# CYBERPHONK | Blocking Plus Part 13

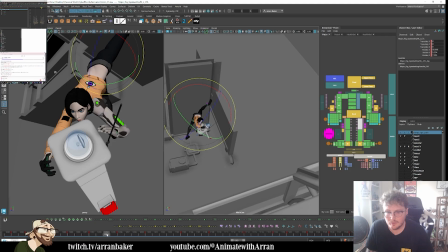[21:15]
And then it looks like we have another 2 frames here.
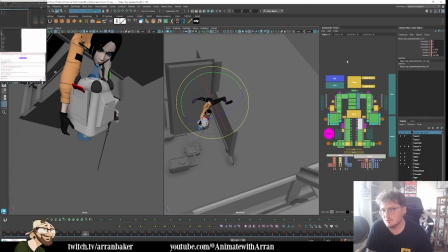[21:19]
So actually, I'm going to use this to ease out even more because we have an extra key. So I'm just going to select both the robot and her. Then you see how this is on 3 frames here.
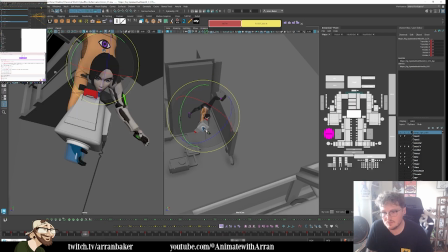[21:31]
So I'm going to ease this out so we have an extra frame just for clarity. So then in here,
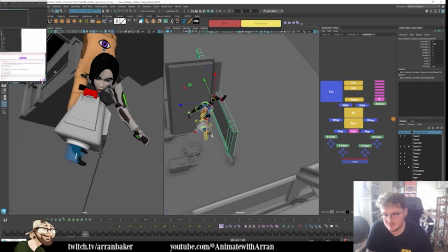[21:41]
oh, I need to rebind robot again. So we're coming through.
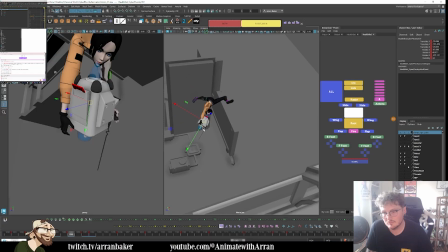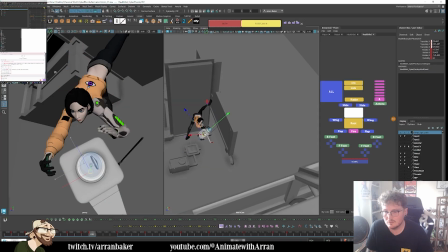[22:13]
So I need to track the arc of the robot.
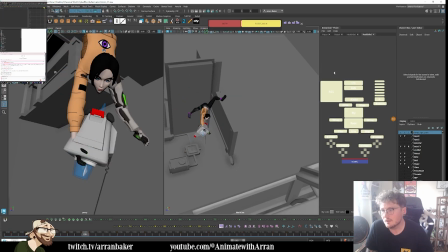[22:23]
So we're coming out here. I have a feeling that our spacing is now a little bit off on her. So we're coming through. It's dropping down. I feel like that needs to favor the previous
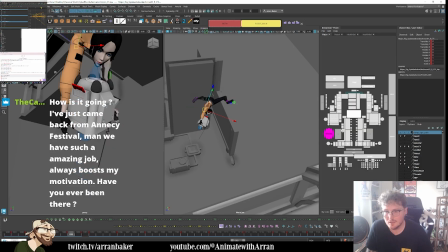[22:40]
pose. And then this can be easing out. So it's a little bit more progressive.
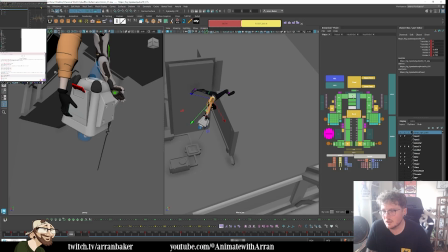[22:45]
I can always get a little bit of like the hips and the chest to still be twisting a bit more. This allows us to get a bit more of the follow through in the leg as it comes around.
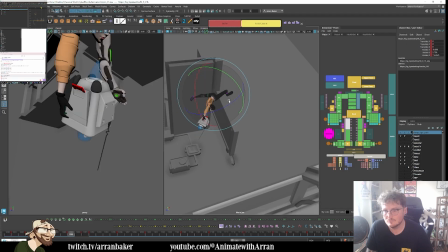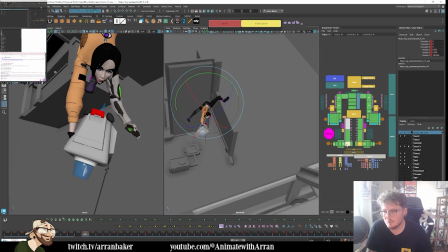[23:05]
A bit more of a lead. So just tracking the arc.
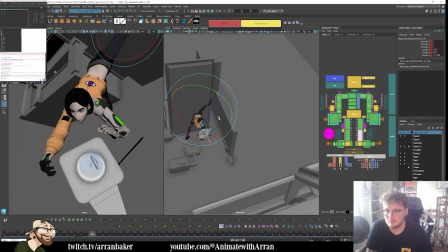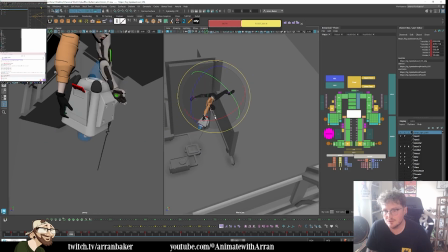[23:27]
It feels like it's also swinging too far to the right too early. Sorry, too late. So I'm actually going to compensate a little bit of her shifting to the left. Just continuing the inertia a little bit.
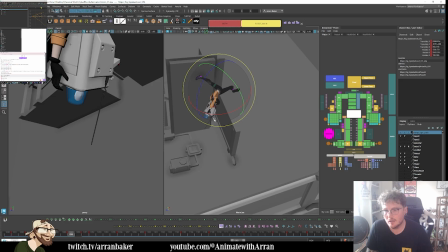[23:44]
So you get that path of her hanging, and then it comes out in a little bit more of an arc.
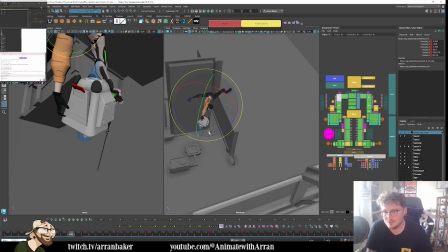[23:51]
And then I need to track her arms contacting, because again, we're losing a little bit of that in here. So I'm just selecting her spine and her arms, and I'm just going to knock those down in screen space.
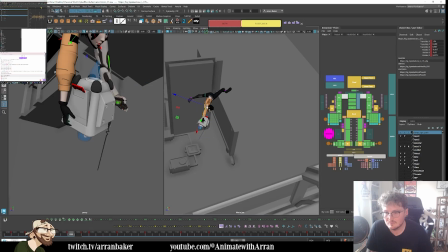I don't want to go too far, so also considering
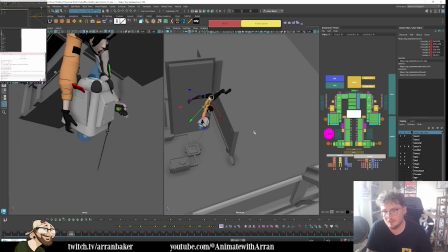[24:22]
just in the in-between, just to stretch a little bit in there on the arms. Then the body comes through.
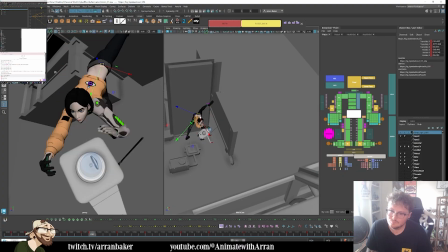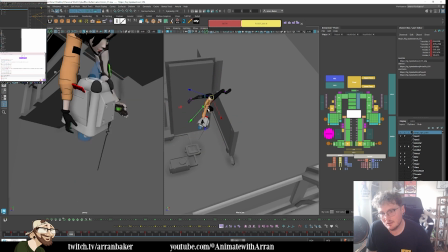[24:37]
So I'm just going to shift. I want to track her arc first. Just on the hips.
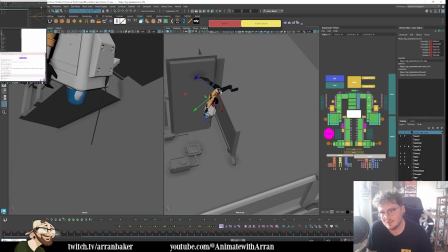[24:44]
I don't want it to go too...
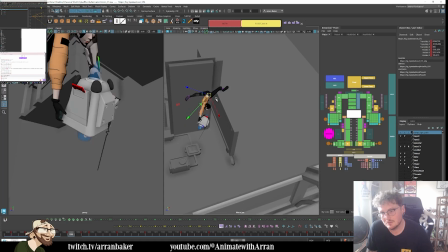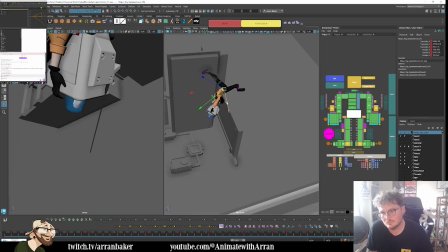[24:53]
So we're coming through. This feels like it needs to arc over more.
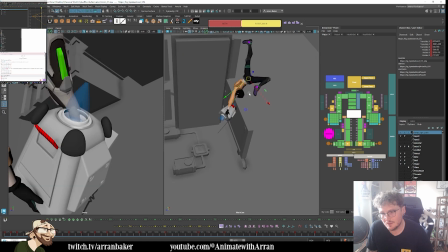[25:04]
Yeah, it does.
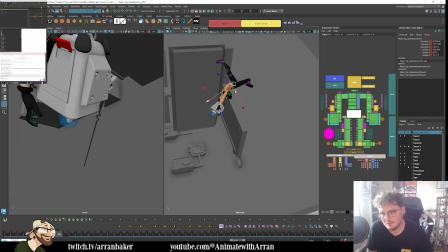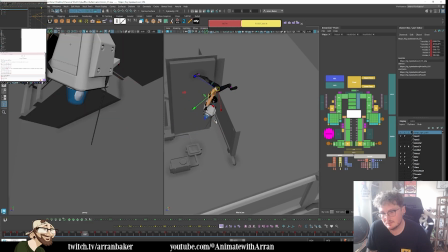[25:18]
That feels a little better. There's still something on this leg that feels off, though.